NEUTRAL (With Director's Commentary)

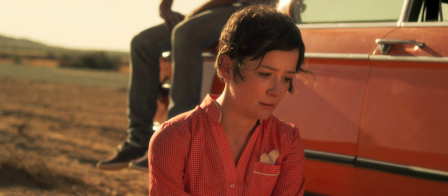[19:43]
if this is really how crimes work but i did some research and it seems like this is a very possible thing
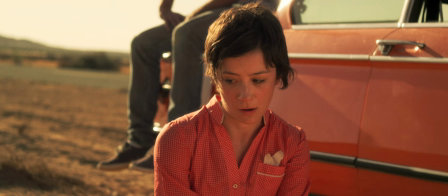[19:50]
she could have done and i didn't want to be too in-depth and too convoluted and just wanted to kind of keep it vague where it's like yeah she did something that
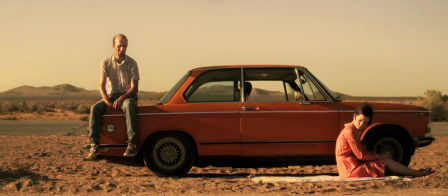[19:57]
wasn't like a violent or crazy crime and she was doing it for her sister she was being a good person because her sister
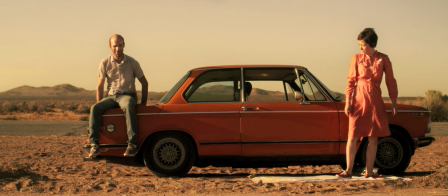[20:02]
got because i want i want the audience to dislike her but she does have to be a criminal so you but you want to think oh she was doing something
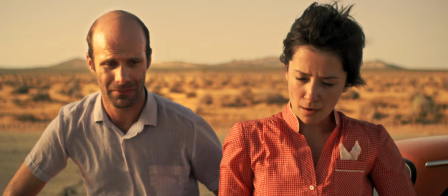[20:08]
good for her sister she's a good person but yeah she broke the law so that's what i came up with and hopefully people
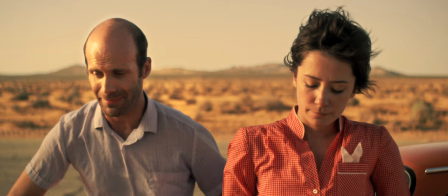[20:16]
aren't like um what the heck did she do is that even possible if you see right here you see my face i look pretty upset right before i smile there
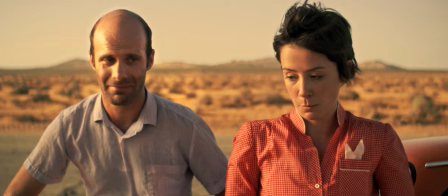[20:23]
that's because i we were in a scene where i had just cried now i don't know if people pick up on this that's like one of my
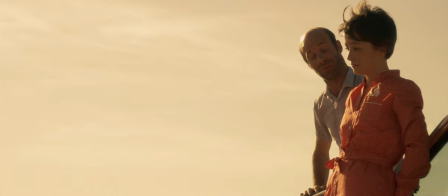[20:31]
second favorite shots right there i love it it looks so nice um in this scene you know we're like making out things are good it's like
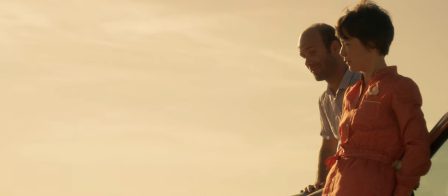[20:38]
you know our feelings kind of thing um and then she reaches over and touches my hand to kind of be like there there and in that
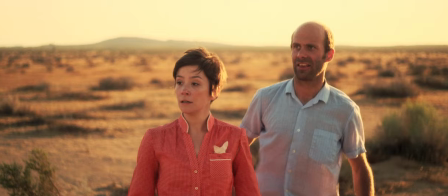[20:46]
moment the car is like okay everything's good let's get out of here and the car turns on and drives away because the car is the neutral party
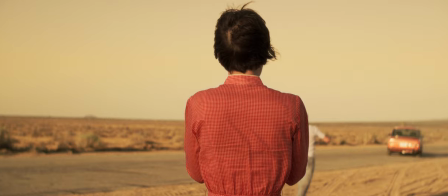[20:55]
the car is the one that's like in between us and you see my brother says driving while laying down he's driving off into the other side of the desert as
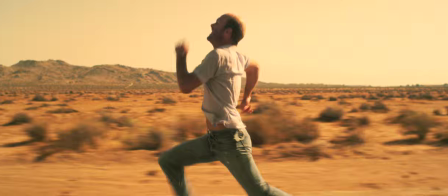[21:01]
I'm running right there I'm going right right trying to tell him to turn right and this shot that shot right there is one
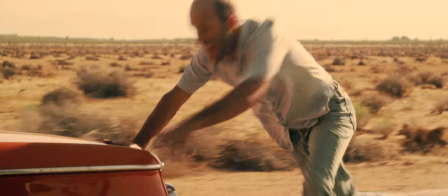[21:07]
of my other top favorite shots I love all out running in movies so I had to get one of me just booking it after the car
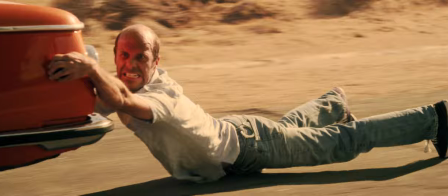[21:15]
right here I wanted to show that I actually do drag from the car in a shot so I wanted to go into it that was me really
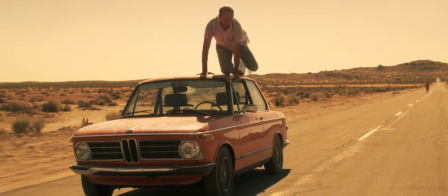[21:23]
dragging and I stopped once my shoes got ripped through and I could feel it in my toes that other shot the wide shot where I
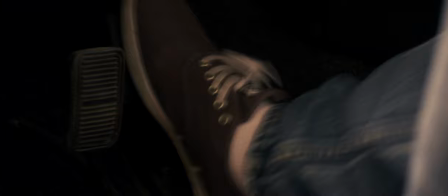[21:29]
go through the frame I was laying on a plastic skid plate and my brother Seth's driving here and I get in and sit on him in this shot
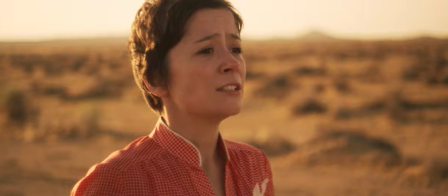[21:35]
I don't but the exterior shot I had to sit on his back as he was laying down this was a very difficult sequence to film we
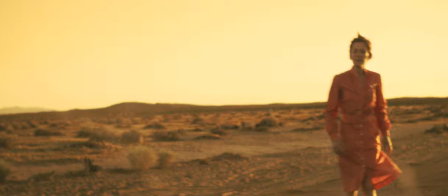[21:43]
got to do it over like three days at a comeback on a pickup day when there was no one around and just get all the shots to
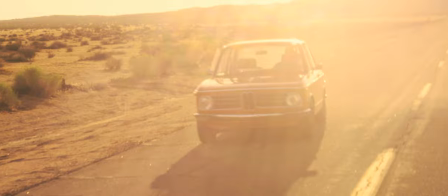[21:50]
fill in the pieces like I'm so surprised right there that Phoebe was in focus that aaron got her in focus like this is so hectic of me turning around he's trying
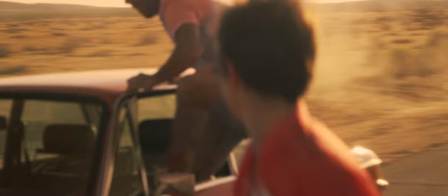[21:57]
to find her he did aaron did such a good job on this and then this he gets right there i'm so happy
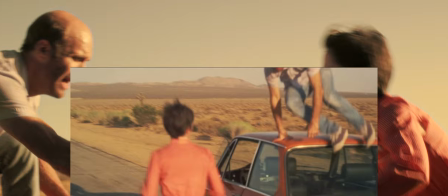[22:04]
this right here it was so quick that shot but like i straight up get out of the car let it drive itself climb to the back and then the
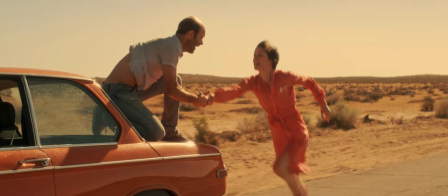[22:11]
car just starts driving into the dirt and we cut at that point but i was truly letting the car drive itself and just climbing
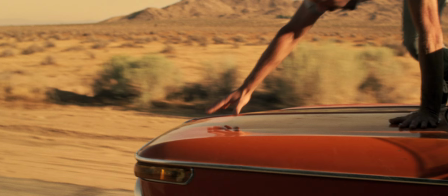[22:17]
all over it i'm just going to pause for a second if you're watching this and you haven't seen the behind the scenes there will be a behind the scenes where i'll go deeper into more extensive descriptions of all the stunts and the car driving and everything uh the whole short just so you
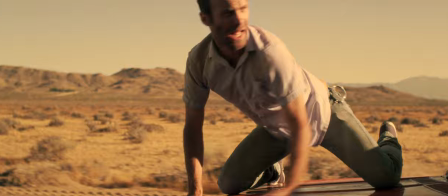[22:33]
know there will be more info coming okay unpausing now this is probably the most difficult and dangerous part of the whole movie
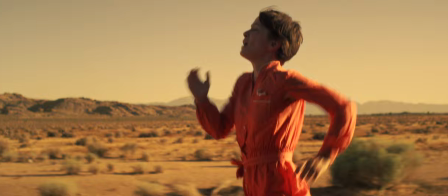[22:42]
and i had to come back for a pickup shot data fic do it better uh i was right there under my feet are cutting boards stunt john as i call him
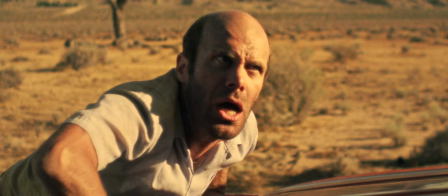[22:51]
my friend john stunt the guy screwed cutting cutting boards from ikea to the bottom of my feet so i could slide and once they wore out
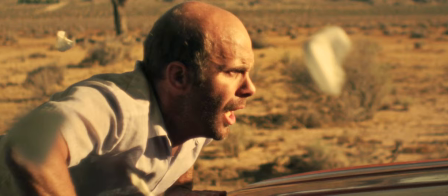[22:59]
my shoes would start to grip and i'd have to like dive off into the dirt get out from in front of the car so i didn't get
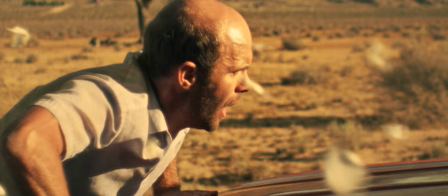[23:03]
run over because my feet would start catching and i would not slide and i would go into the car so even in this insane moment of trying to stop a
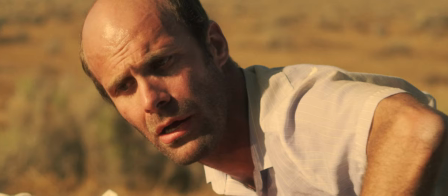[23:10]
car he's still thinking about his ex and there's the flower so he's you know still focusing on her her and he can't get
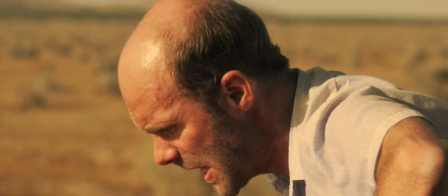[23:17]
her out of his head and the flower petals falling no one else can see them except for him that's just sort of symbolizes that time is slowing down and
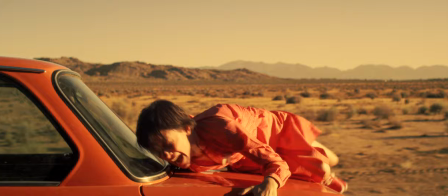[23:23]
showing what is going on in his head but what i'm saying in there is he's moving past her because he's moving past the flower
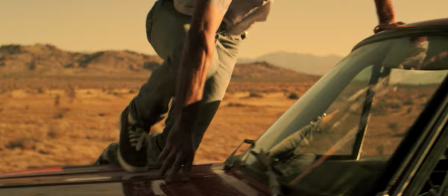[23:30]
and that was a moment he finally got over her it was like it's time to move on and he's literally moving past her um and then he has some motivation
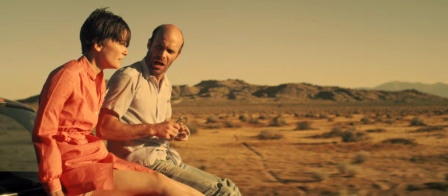[23:37]
to push really hard stops the car and she gets on now here i wanted the audience to not know what i was going